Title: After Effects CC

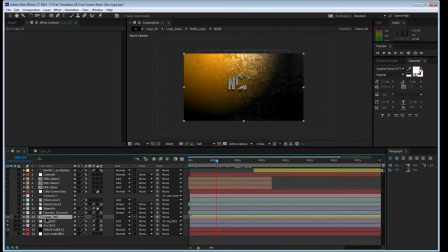4:19 how the letters do that. So, what you do with a comp though is this is a composition. It's also a pre-comp. What you do with that is it's like tucking all these things away in a different file.
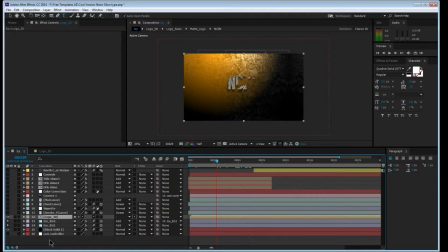4:34 To make it less messy and to make a lot of stuff work. Some effects need to be pre-composed in order for them to work. These other elements are just like from Action Essentials or whatever stuff you,
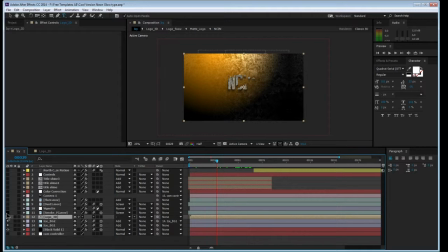4:48 the products you buy that's like sparks, fire, blood splatter, and all this other stuff. So see, that's just smoke right there. You see the smoke going. That's all it is. That you can switch screen mode for all that stuff too and just change it.
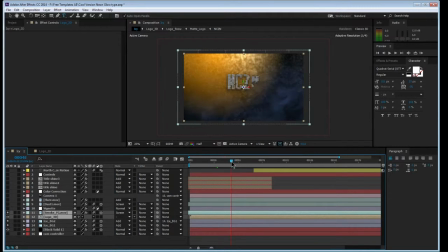5:06 You can even change the color of the smoke. Vignette is just some fancy term for putting like a shade around the outside, giving it putting your view or the viewer's eyes like more toward the middle.
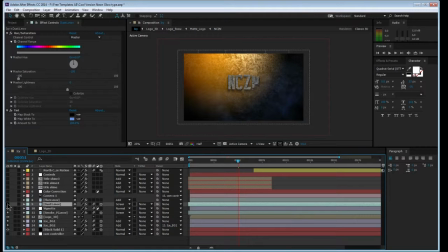5:29 Same thing with the dust. It's just more stuff. See, you got particles in the air now. I got a lot of stuff like that. A lot of it's done. Just like putting smoke in front of a camera with a black background,
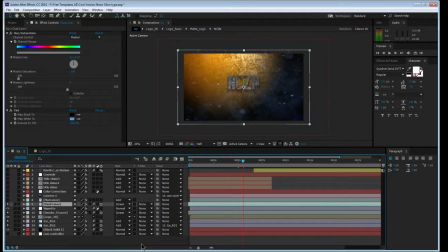5:43 and all you do is just cut out the black or just screen that out if it's not already pre-matted.
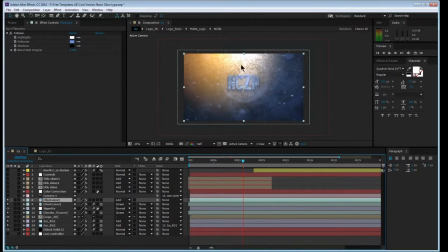5:53 Flare is just right there, just the flare. Camera movement just adds camera, see? And that's where this one down here is the controller for that camera.
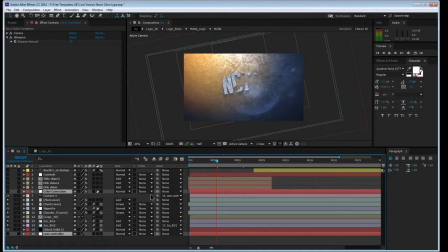6:10 So you just link this, link the camera with this one. You just pick whip it down to right here, like so, and that'll follow that one.
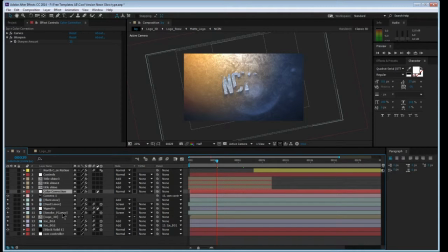6:28 Just like shoe. Color correction is just it's just another adjustment layer. Watch it darken the image, sharpening curves. It's going to give it a little more contrast, deepen some of the colors. Bingo. Now that's not the only one.
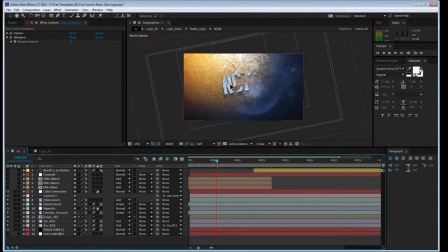6:46 You'll see where we did some of these shadows under the lettering here, how we got the cracks in there, and how we're getting it to like materialize on. Title shine, that's just where you see the stuff kind of like the DC comic one on you see on TV, where it does this.
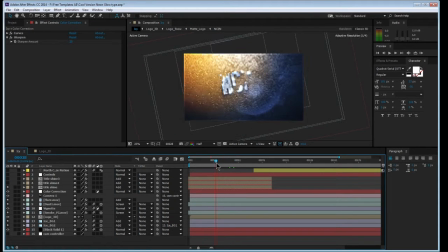7:06 See where it shines right some certain parts. I'll show you how to do that. Let's see, it's all done with the same text. Just start from there and you build up.
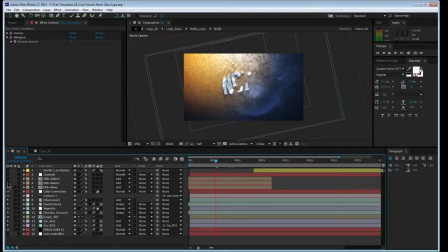7:19 Put that one away. You take the same copy. You build that one up a different way. You lay that up that on top of it and change the mode. Just changing the mode, using the same thing over and over, the same picture, and changing as much as you could.
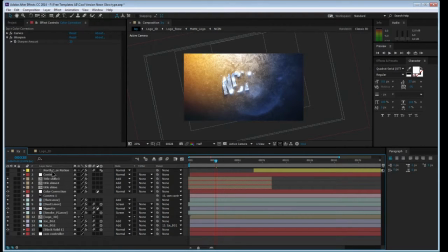7:33 I'll show you that. Just these are just other copies on top of each other, just to make it pop a little bit more. There's like a fast blur tint. Fast blur is just a blur.
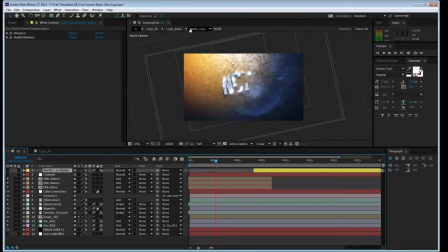7:45 That's it. These are all separate controls for the color correcting and stuff for the blue to the orange. I see the blue and the orange using a lot of movie posters. It's that contrast, you know, the protagonist, antagonist. They're going to be using orange and the blue.
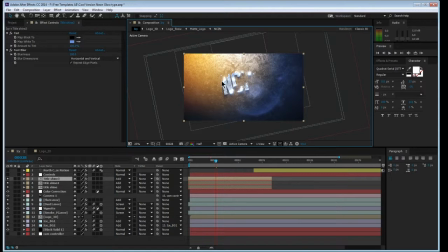8:05 They always seem to use that those color schemes. That's right there. Then we can use our central illumination. That'll pop up right under the logo right here.
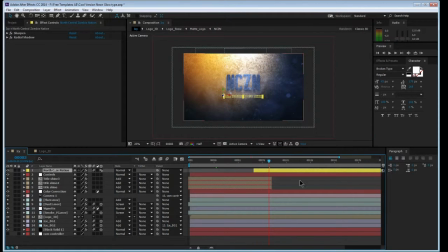8:22 See? Right there. Right. I'll get rid of that.